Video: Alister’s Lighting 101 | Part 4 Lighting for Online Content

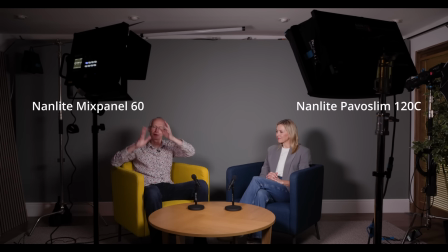487s
And the lights are angled so that this light that's in front of me is actually lighting our model Liz here and putting the light on her, and as a result her shadow is now off out of the frame over to the side.
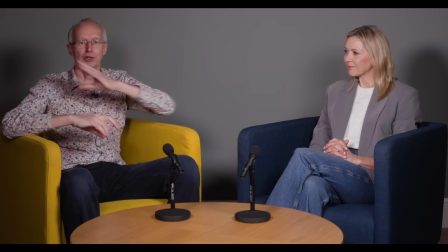502s
The light that's in front of Liz is lighting me, so my shadow is also now predominantly out of the frame.
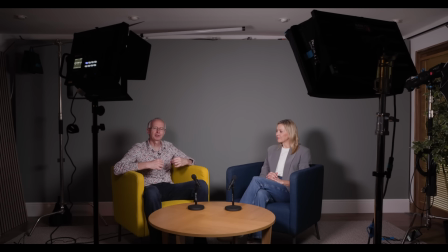510s
And the fact that the lights are in front of us means that we have fewer shadows, so it's a little bit more flattering.
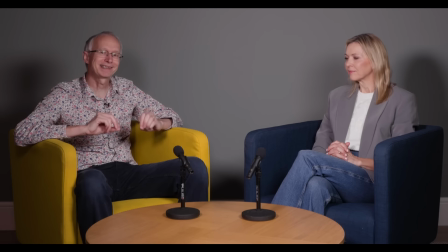517s
So the shot's getting there, but it's still an uninteresting shot.
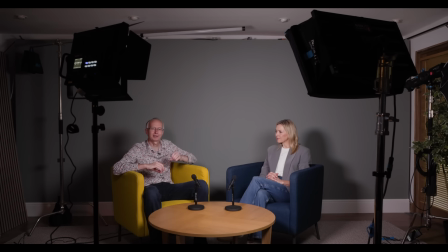522s
And that's largely because this wall behind us is very stark and very bare. So what I'm going to do now is add a color wash to that wall.
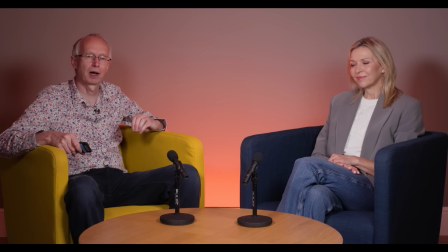531s
So as you can see, I've now added a wash on the wall behind me, and I've chosen a nice warm orange color. Now this wash is being created simply by placing a tube light on the floor down here behind us.
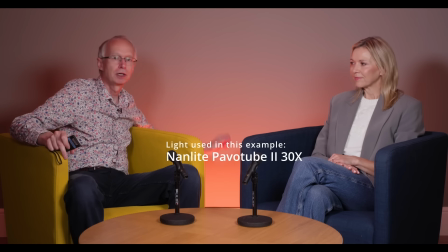546s
Very simple, very easy to do. You could use an uplighter type light. You could use a small COB light hidden behind the chairs to create that backlight. But a tube is very simple and a very easy way to do this.
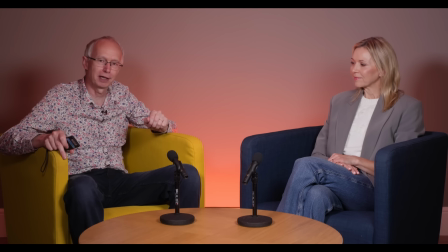561s
Now, one of the nice things about these Nanlite Pavo tube lights is you can control them with a very simple remote control. So I'm going to change the color of this light, and in the lighting world we refer to color as the hue. So I'm going to change the color of the light to something much cooler,
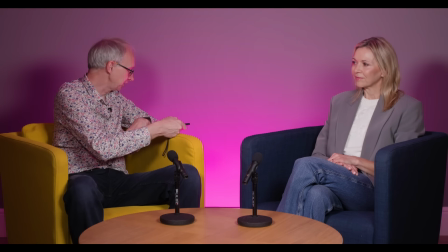580s
and you'll see that how changing to a bluer light really quite dramatically changes the whole feel of this shot.
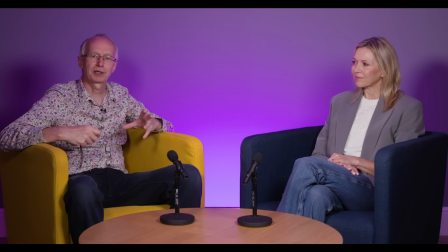588s
And you might use this cooler light for something like a corporate interview or something more serious.
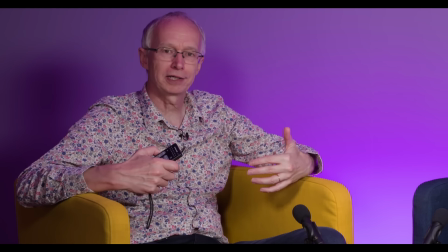595s
So that's our wash, our foreground light. And if we think now about 3-point lighting again,
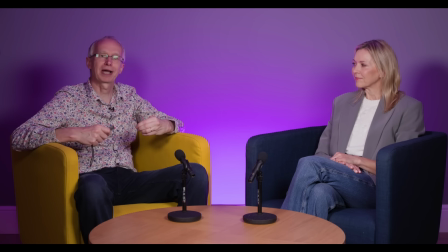602s
the one extra light that we could add is perhaps a backlight to separate us from the background again. And for that, I'm going to use another tube light on a stand positioned above us.
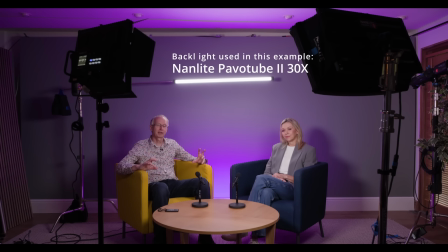614s
So let's see how that looks. So I've added that backlight, a tube light suspended above us.
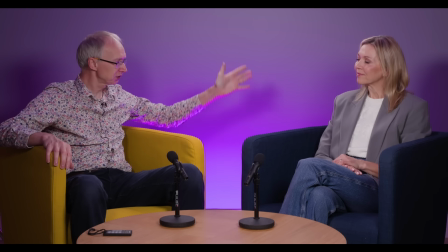620s
And as you can see, it adds this sort of glow around us, which is why it's often called a rim light or a hair light. And it really does complete this shot. It separates us from that background with the color wash.
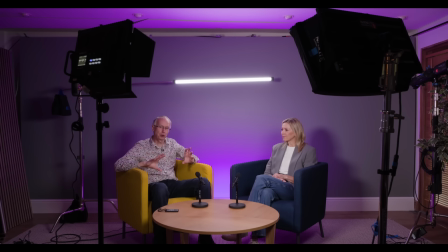634s
So to summarize, in the foreground, have 2 panel lights and they are crossing so that the one over there is on me and the one over here is on Liz over here.
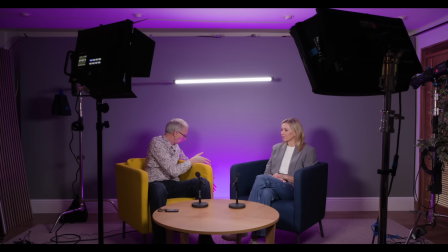646s
We call that cross keying. Then we have the wash on the wall behind from a tube light on the floor, but it could be a different type of fixture. And then a backlight coming from this tube light up here. It's a very simple setup. It doesn't require a lot of space and it works really well.
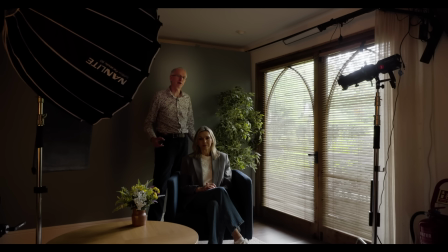664s
So lighting sometimes is about making use of the light that you've got. So in this scenario here, which might be a YouTube influencer presenting to camera, we have these very large windows, and these are giving us a really nice wraparound light coming from the side.
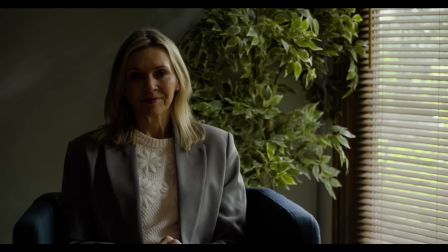683s
Arguably, you might call this key light, but what it does give us, whatever you call it,
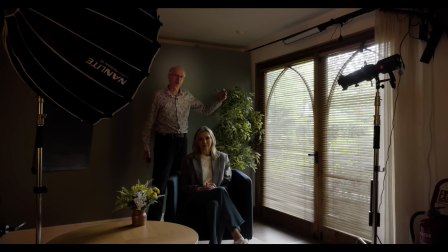689s
is this really nice wraparound light, and it gives us this nice modeling which creates the 3D effect across the face.
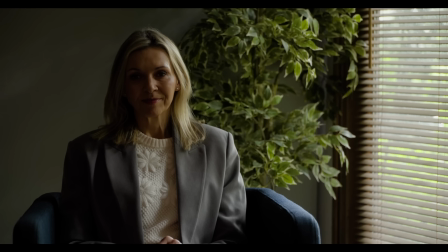697s
But our model is too dark, so we're going to have to fill this with a fill light.
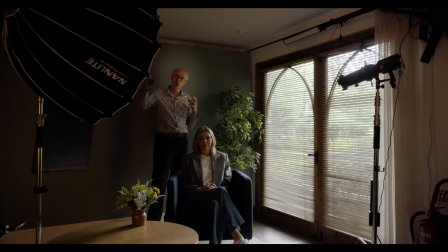703s
And you can see that I've already set this up. I'm using a COB light, a cob light, with a dome so that we have a nice, soft, flattering fill light. So let's turn the fill light on.
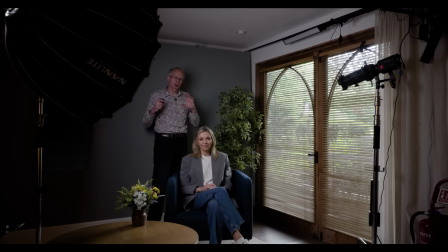716s
And now we're filling in those shadows gently with a softer light, and it's complementing this light coming through the windows.
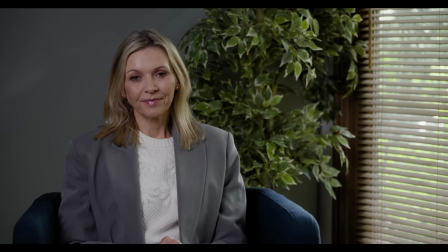724s
So one of the things we have to be careful of when we do this is matching the color temperature of the fill light with the light that's coming through the windows,
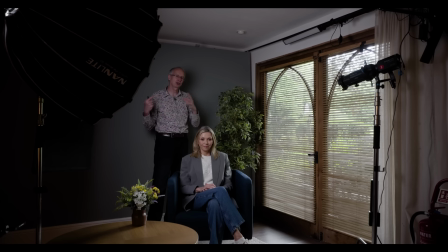732s
so we don't have strange skin tones going from left to right across the face.
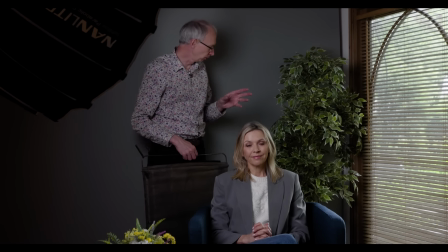737s
So now looking at this shot, again we have a problem with this uninteresting wall in the background. And one of the things we can do instead of lighting the wall is to actually make the wall darker.
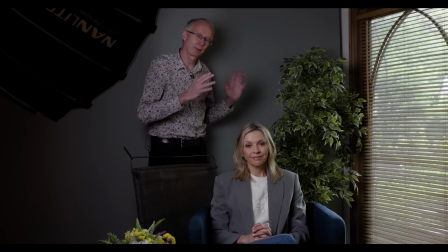750s
Again, we're introducing contrast between the foreground and the background to help us separate the foreground from background.
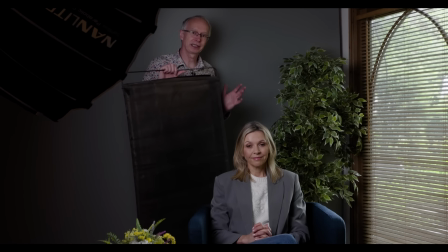758s
And I'm going to use something called a flag. Now basically a flag is a device that you use to cut off light. This is a professional black flag, but you could use anything, a piece of black plastic, a black cloth, anything that you have to hand, perhaps a pop-up black flag.
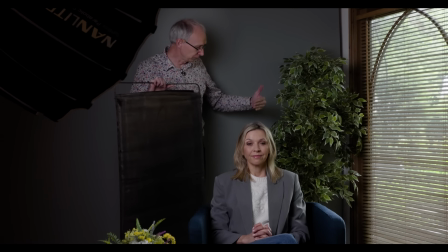776s
And all I'm going to do is use this to cut off the light so less light is falling on the back wall to make it darker.
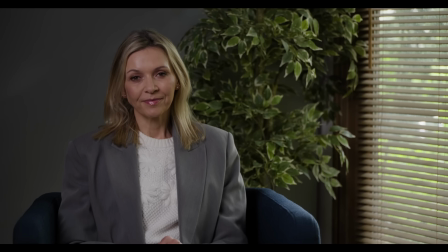788s
So now we've added the flag, we've cut off the light to the wall, and I actually think this shot already looks quite nice.
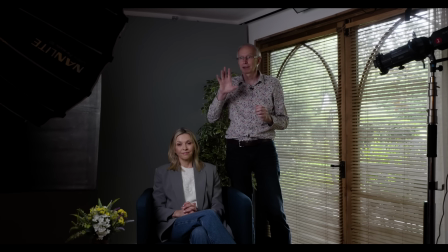795s
We have that lovely rim light, side light coming through the window, plus a single light fixture, a very simple light setup. But I think we could actually go a little bit further with this. We do have a COB light. I got a Forza 60C with a projector lens on it, and I'm going to put a gobo in that
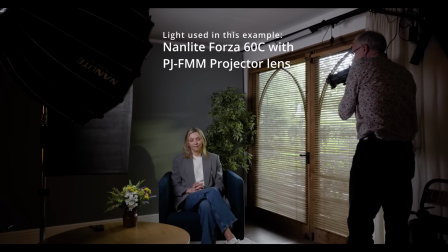815s
represents the Venetian blinds to mimic light coming from the green of the
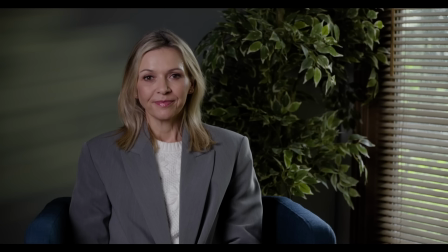820s
garden onto the wall behind us to create some color interest in the background. So now we have two lights.
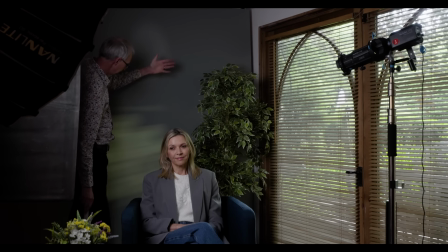827s
We have the projector light creating this pleasing pattern on the wall representing the light coming through the blinds,
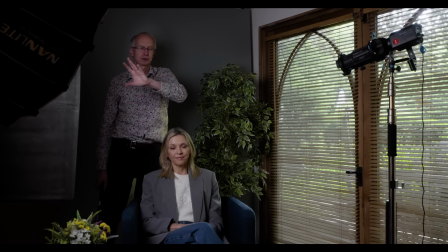835s
and we have our fill light plus of course the light coming through from the window. Now we could add another light, which is a backlight or hair light, to create some separation from the background.
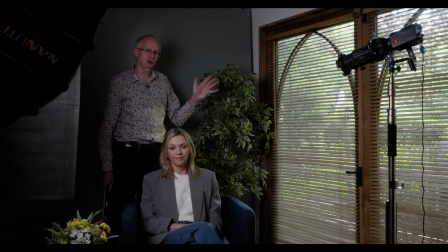847s
Of course, each one of these lights is optional. You don't always have to use 3 lights, but for this I'm going to introduce a very small tube light. This is a little Pavo Tube 6, and turn this on.
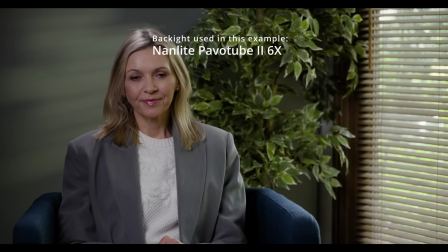859s
We can just put this on a little stand here just to add some separation between the foreground and background.